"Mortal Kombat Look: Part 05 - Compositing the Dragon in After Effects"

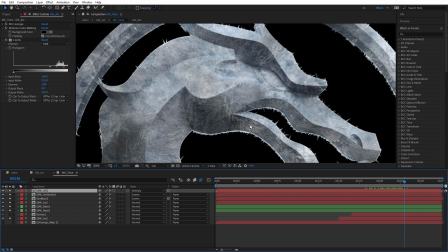1967s
So it adds in the shadows, particularly on top of this Ice Main version.
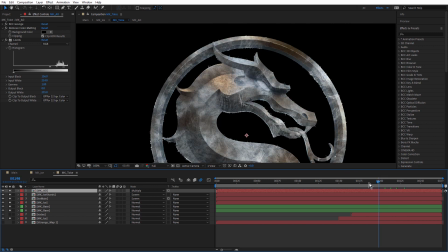1973s
So it doesn't flatten it out, it still keeps its dimensionality. And finally, I added a few icicles. Let me just turn that on.
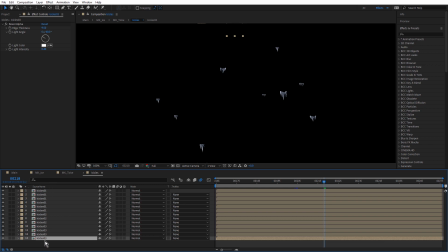1987s
Inside this is a whole bunch of icicles compositions, and I've just used After Effects shape layers.
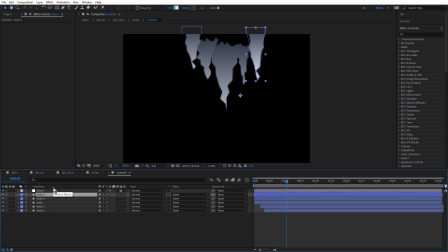1994s
So let's just select one at random. So here I've just used the shape layer pen and just drawn out a triangle, and then just keyframe the path. So this just animates down like that.
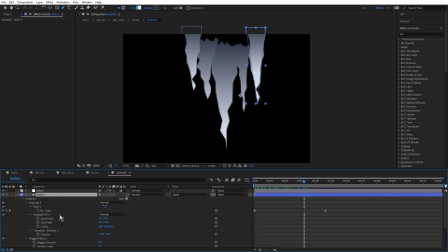2012s
And I've also used wiggle paths. So once you create a shape layer, you can come up to the Add pop-up menu, and you can choose to add different operators.
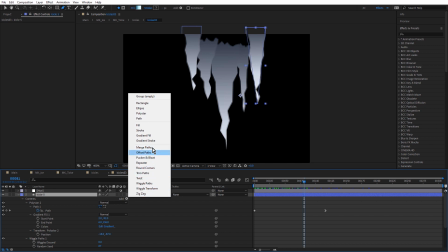2022s
So I used wiggle paths.
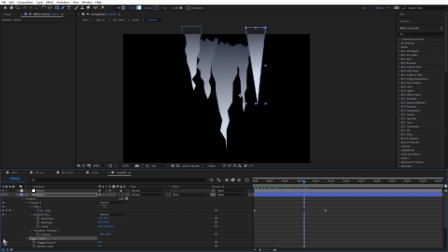2024s
So without wiggle paths, we get a nice straight triangle, but with, we get more of an icy look. And notice I've turned wiggles per second to 0, otherwise it would be animated.
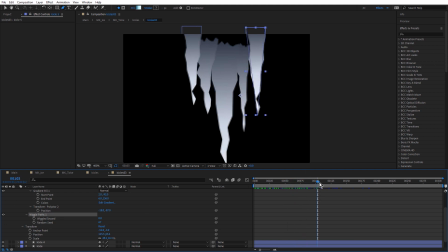2037s
Once I created one, I just duplicated it and just repositioned them to create a little group of animating icicles. I also offset them slightly. You can see they're slightly offset in time here, so that they don't all finish growing at the same time.
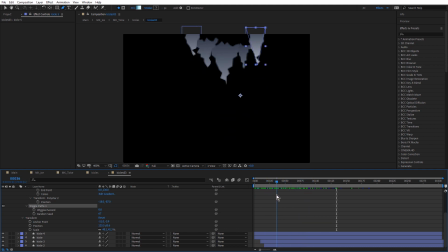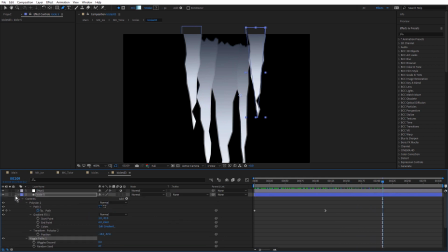2059s
Like that. Once I set up one, I just duplicated it. You can see here I've got 1, 2, 3 different versions.
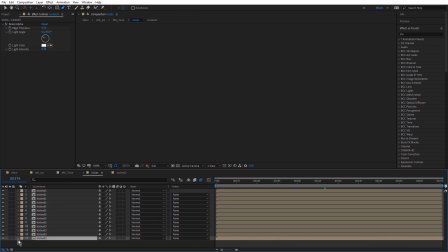2065s
Didn't want them to all look too similar.
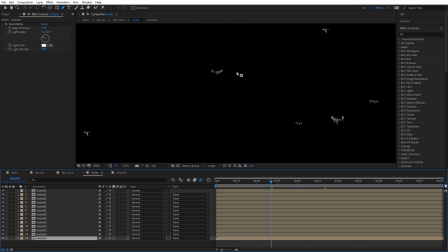2067s
And then I positioned them around the dragon, just in the areas that I thought they would look most convincing. Notice also I've used the bevel alpha effect just to give that more dimensionality.
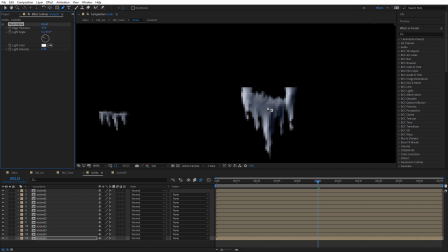2082s
Let's just see that. Choose one that we can actually see. I'm going to right click and choose Select Icicles 03. That's this one here. Let's turn that on and off. So that's with and without. A little bit of bevel alpha can go a long way to give it sort of 3D look.
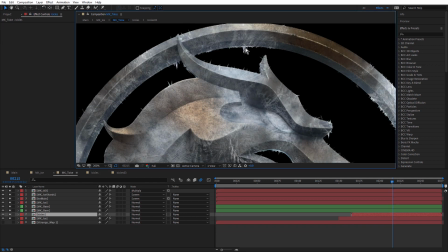2101s
And you can see I've just sort of positioned them in areas that I thought would be most convincing.
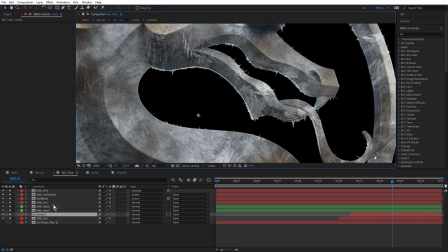2107s
Just turn them off and on again.
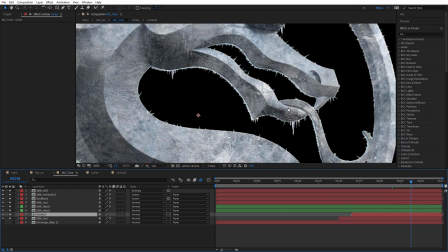2115s
And you can see they're growing fairly slowly.
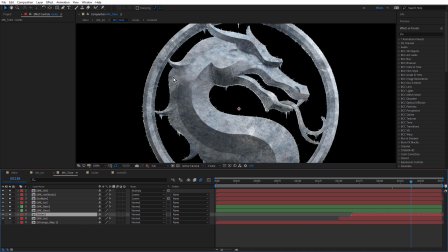2117s
So as the dragon is really sort of, almost frozen, these are sort of the last things to sort of finish growing.
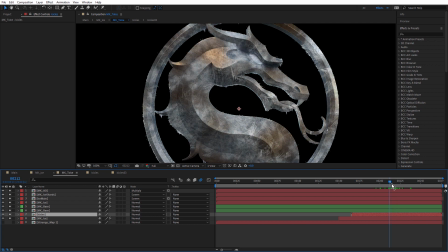2131s
Notice also, look at these little areas here, around here, around here.
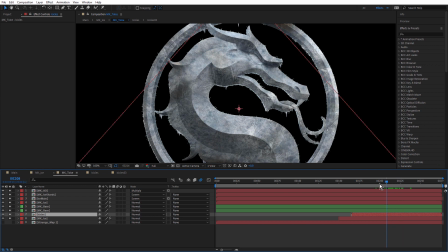2136s
That's that Adobe stock footage towards the end, just continuing its animation. You see there. So it's nice.
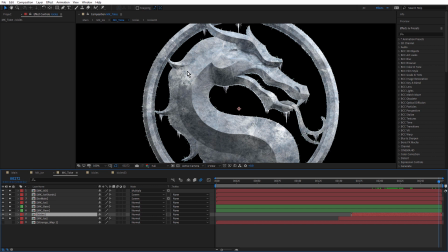2154s
It's pretty much frozen all over, but then we're getting this sort of top layer of ice just continuing to freeze it even more, and adds a bit more realistic movement and makes it a little more convincing. So that's the main treatment for the ice.
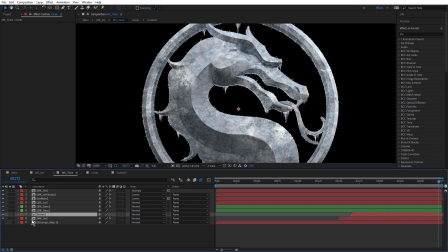2171s
Just unsolo those. Come back to ice.
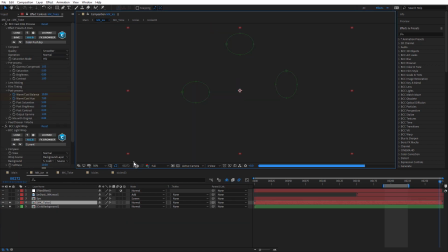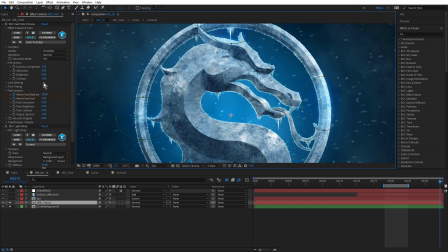2184s
And that's it on the background. Once again, using BCC fast film process and BCC light wrap. The difference light wrap makes.
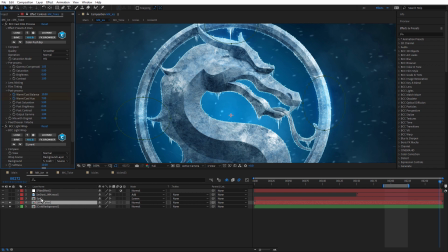2199s
Remember, we also have the lens flare, and the lens flare turns from orange to blue as the dragon gets iced up. Just turn that on.
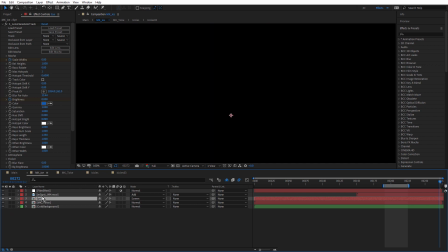2210s
Exactly the same procedure as the Fire version.
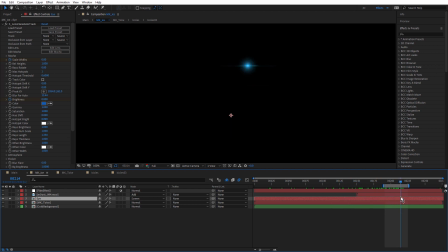2217s
We just use Sapphire Clouds Wipe to transition between the two, but notice it actually disappears, and it also flickers. What's that? It gives a little flicker. I thought it was more convincing for this just to add a few scale, width,
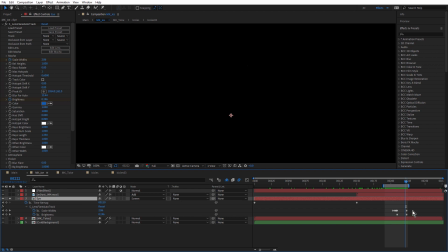2233s
and brightness keyframes, so that we just turn the dragon back on.
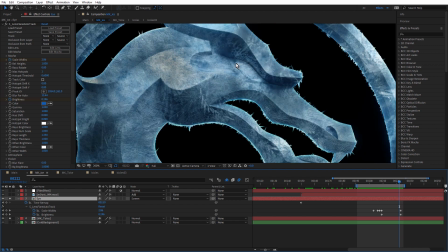2241s
As the eye is getting iced over, then
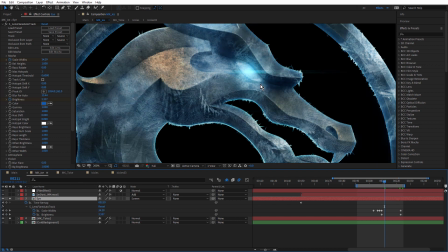2248s
it's losing its ability to emit light, which means we're going to lose the lens flare. But rather than just animating the brightness down, I thought it looked a little more convincing to have that just flicker off as the ice is growing across the eye.
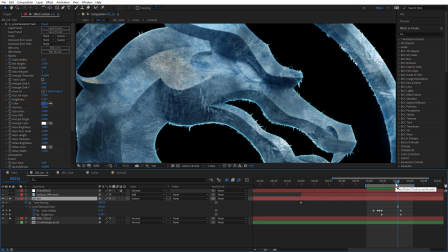2263s
Let's preview that. So it kind of looks like the dragon is dying, or the life inside the dragon is dying.
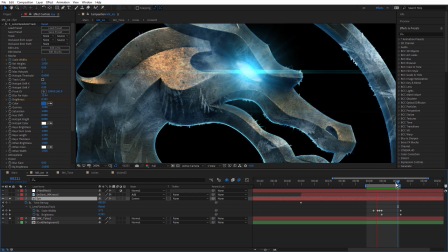2269s
That's kind of the feel I was going for, like that. It's only a small thing, but I think it just looks a little more effective.
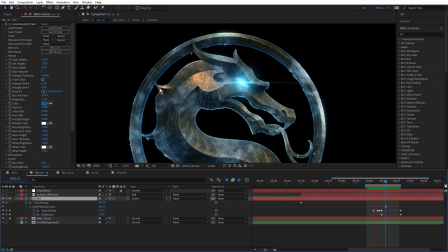2282s
You can see that ice all growing over the dragon. This area looks particularly good. Around here. Let's just turn these layers back on.
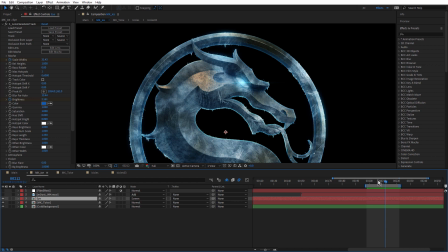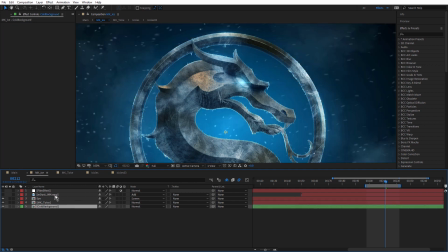2306s
Okay, so last few layers. One is some real dust.
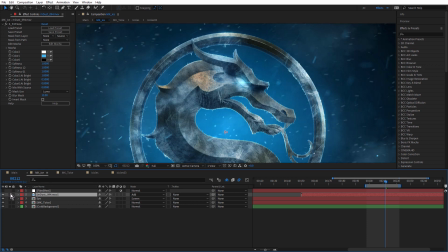2311s
Just some stock footage, added for the same reason that I added the real embers in front of the Fire version.
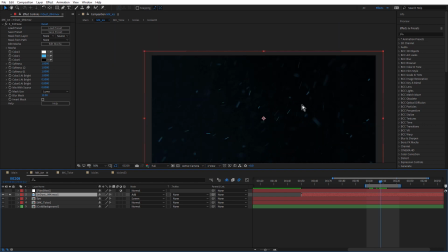2318s
So just some foreground dust. Looks kind of like a blizzard.
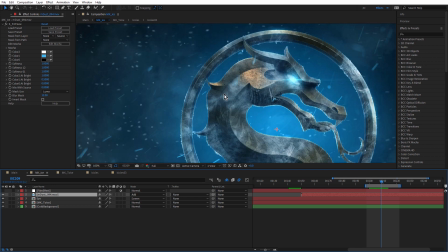2325s
Helps integrate that into the background, makes it look a little more realistic, and adds these sort of blurred foreground elements, and also adds that realistic stock footage movement. And above that, an adjustment layer with Sapphire film effect,
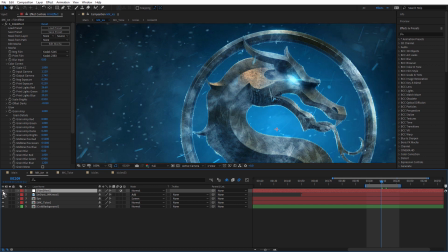2341s
just for the overall grade, like that. Make that nice and blue. Just come back to the main composition.
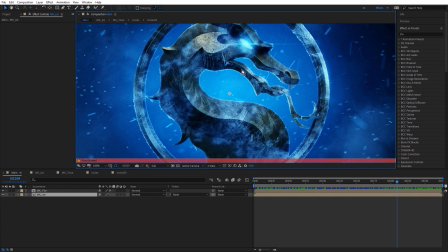2350s
So that was the treatment for the dragon, for the icy look. And as I mentioned at the beginning of this tutorial,
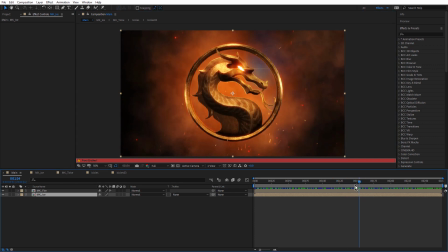2357s
animating from the Fire version to the Ice version was just a case of applying the Sapphire Wipe Clouds effect.
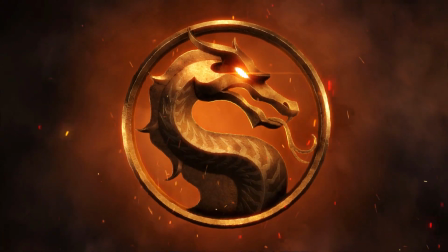2365s
You can see how I can use a combination of Boris Continuum complete effects and also Sapphire effects to create the finished look.
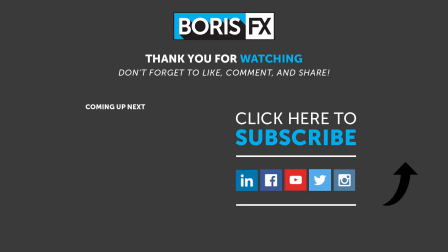2376s
So thanks for watching, and be sure to visit boriseffects.com to take a free trial of Sapphire or Continuum, and to see more videos about all of the Boris Effects products.